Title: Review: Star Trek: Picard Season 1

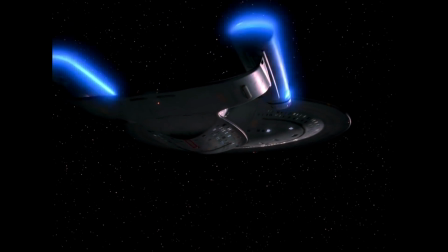(16:47)
And while Star Trek is often the source of some quite magical technologies, warp drive and energy shields come to mind,
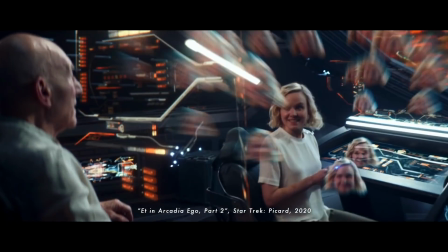(16:54)
Saga's tool, which Picard and Jurati use in the final battle, is inconsistent even with Trek's magical track record.
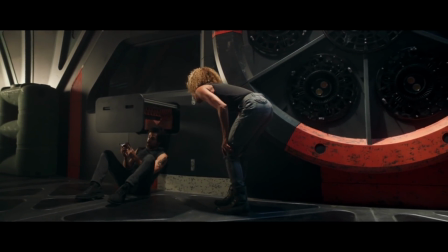(17:01)
It can repair the La Sarina's intermix chamber and trick an entire Romulan fleet.
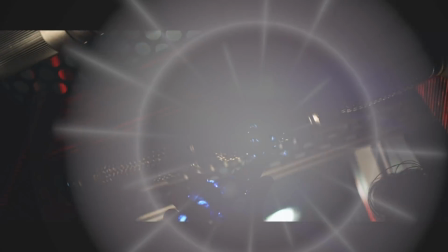(17:06) There's no kind of trigger or switch.
Are we sure this device wasn't supposed to be John Delancey playing the character of Q?
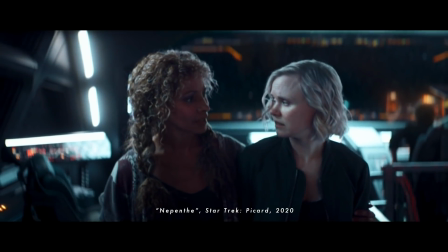(17:14)
And one more thing about world building, or rather about the themes going on in the background.
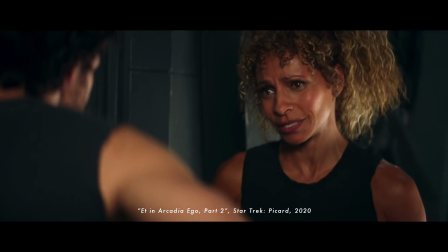(17:19)
Isn't it weird how Raffi, played by the lone African-American actress on the cast, is the one person addicted to drugs in the story?
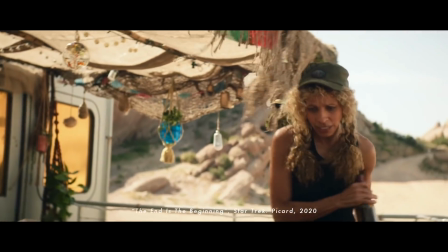(17:26)
Isn't that a tired trope by now?
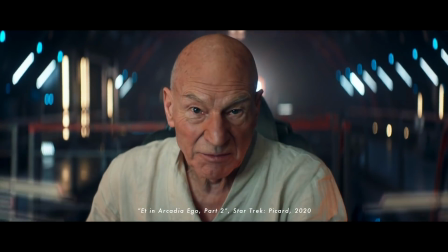(17:29)
Or how Jean-Luc Picard, the alpha white male leading character, is, by the end of the show, transformed into a member of a persecuted minority.
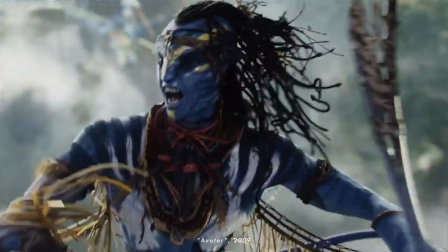(17:37)
It's a bit like Avatar, or Dances with Wolves or something. It's understandable how these weren't intentional decisions, but that the circumstances of the story allowed for them to happen shows a lack of forethought. Or at the very least, a missed opportunity to engage with the very reasons why these tropes should be handled with care. Regardless, no matter what kind of story you're trying to tell, the key is in the delivery of it. So let's examine the delivery of this show, this story, and see how it stacks up.
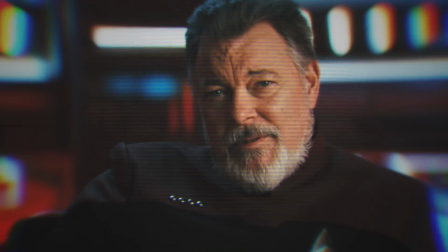(18:17)
In terms of the delivery or the presentation, there are several elements that detract from the overall emotions that showrunners want you to feel.
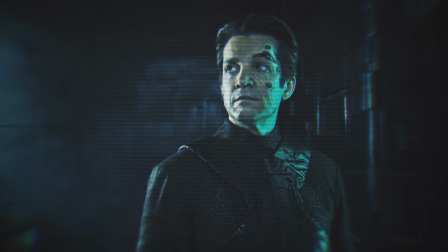(18:26)
For one, the show is consistently overscored, even if the score is very lovely, which it is.
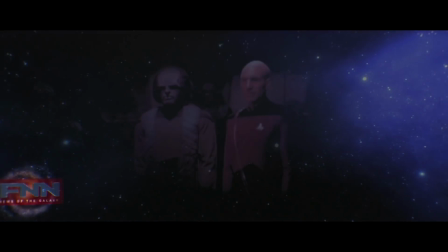(18:33)
The effect steps on the performances of actors in multiple scenes. An example of this can be found in the pilot, during the interview between the reporter and Picard.
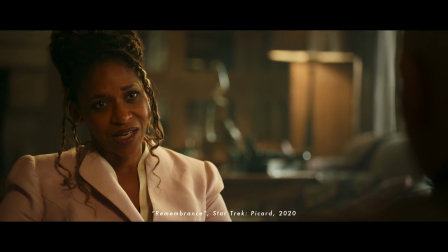(18:41) Well, today is a solemn day. It is a day of memories.
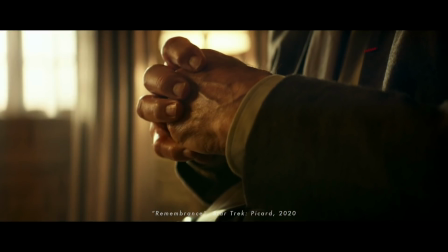(18:47)
You can see Patrick Stewart responding to questions as if the reporter is delivering blows.
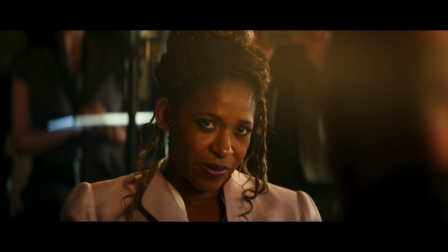(18:52)
You can see him squirming in his chair. You can see the satisfaction on the reporter's face when she lands one of those blows.
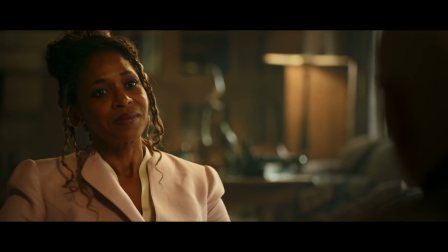(18:58)
All of this is evident with performances and camera work alone.
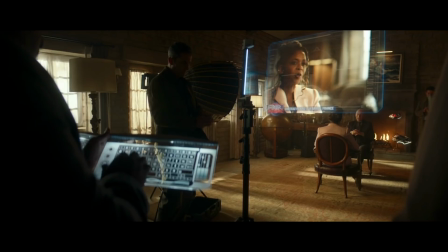(19:02)
But the score here feels like too much, like it's echoing too hard what we're already seeing on screen.
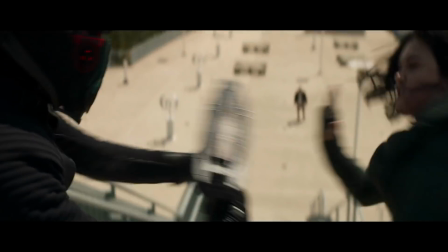(19:08)
It dials the whole scene up to 11, which dulls us to the actual high-intensity scenes further in the story,
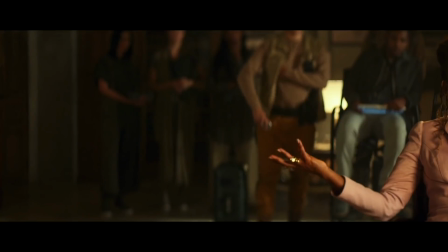(19:15)
the ones with the explosions and murder and such. This interview scene should have played with little to no underlying score.
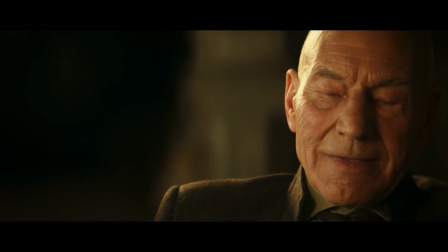(19:22)
It might have, ironically,
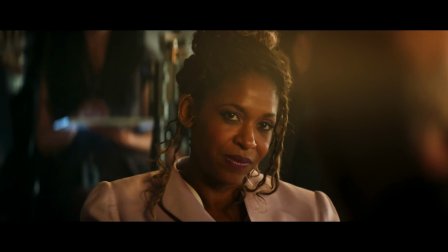(19:24)
made the whole moment more tense by allowing our attention to linger solely on the performances and on the reaction shots from ZHABAN and LARIS.
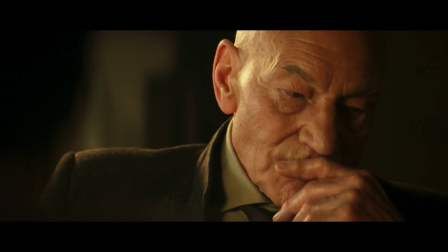(19:31) Why did you really quit Starfleet? Because it was no longer Starfleet.
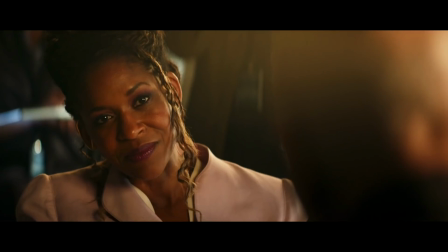(19:37) I'm sorry? Because it was no longer Starfleet.
But that's not to say that the actual score itself isn't great.
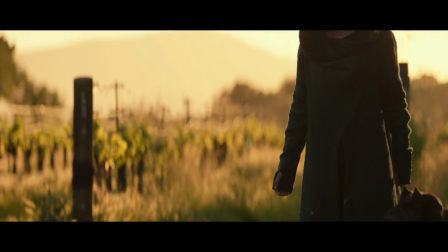(19:46)
It is. Or that it isn't well placed in other scenes, like this one. This scene is more emotionally intense than the interview.
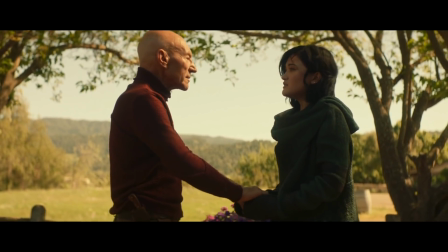(19:52)
It is a fateful meeting that sets the whole adventure in motion. But scoring like this for every scene dulls the senses and works counter to the experience that the filmmakers want to impart to the audience. sometimes silence is an effective score by itself.
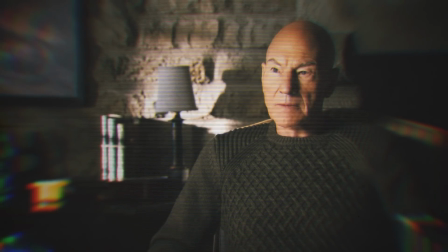(20:11)
The show repeatedly and blatantly smashes the nostalgia button, too, on scoring, and in general,
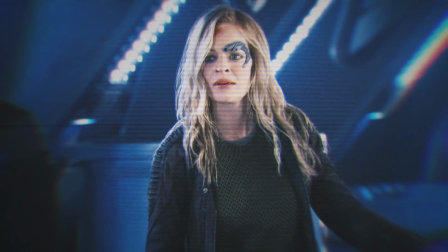(20:17)
like when we hear the Star Trek Voyager theme every time we meet Seven on screen, or when Picard delivers to us some nostalgic line.
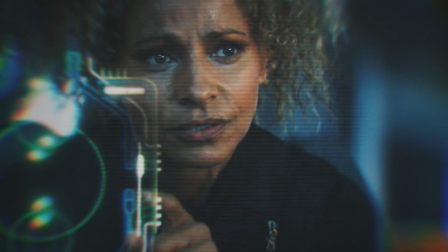(20:25)
That being said, doing that kind of thing once can be very effective,
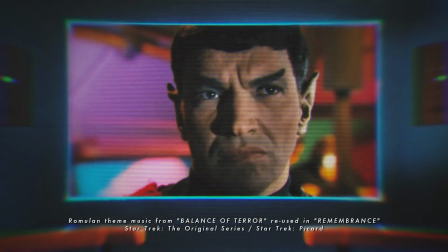(20:29)
like how this old Romulan theme was reconfigured from a classic Trek episode for this introduction to the Romulan-controlled Borg cube.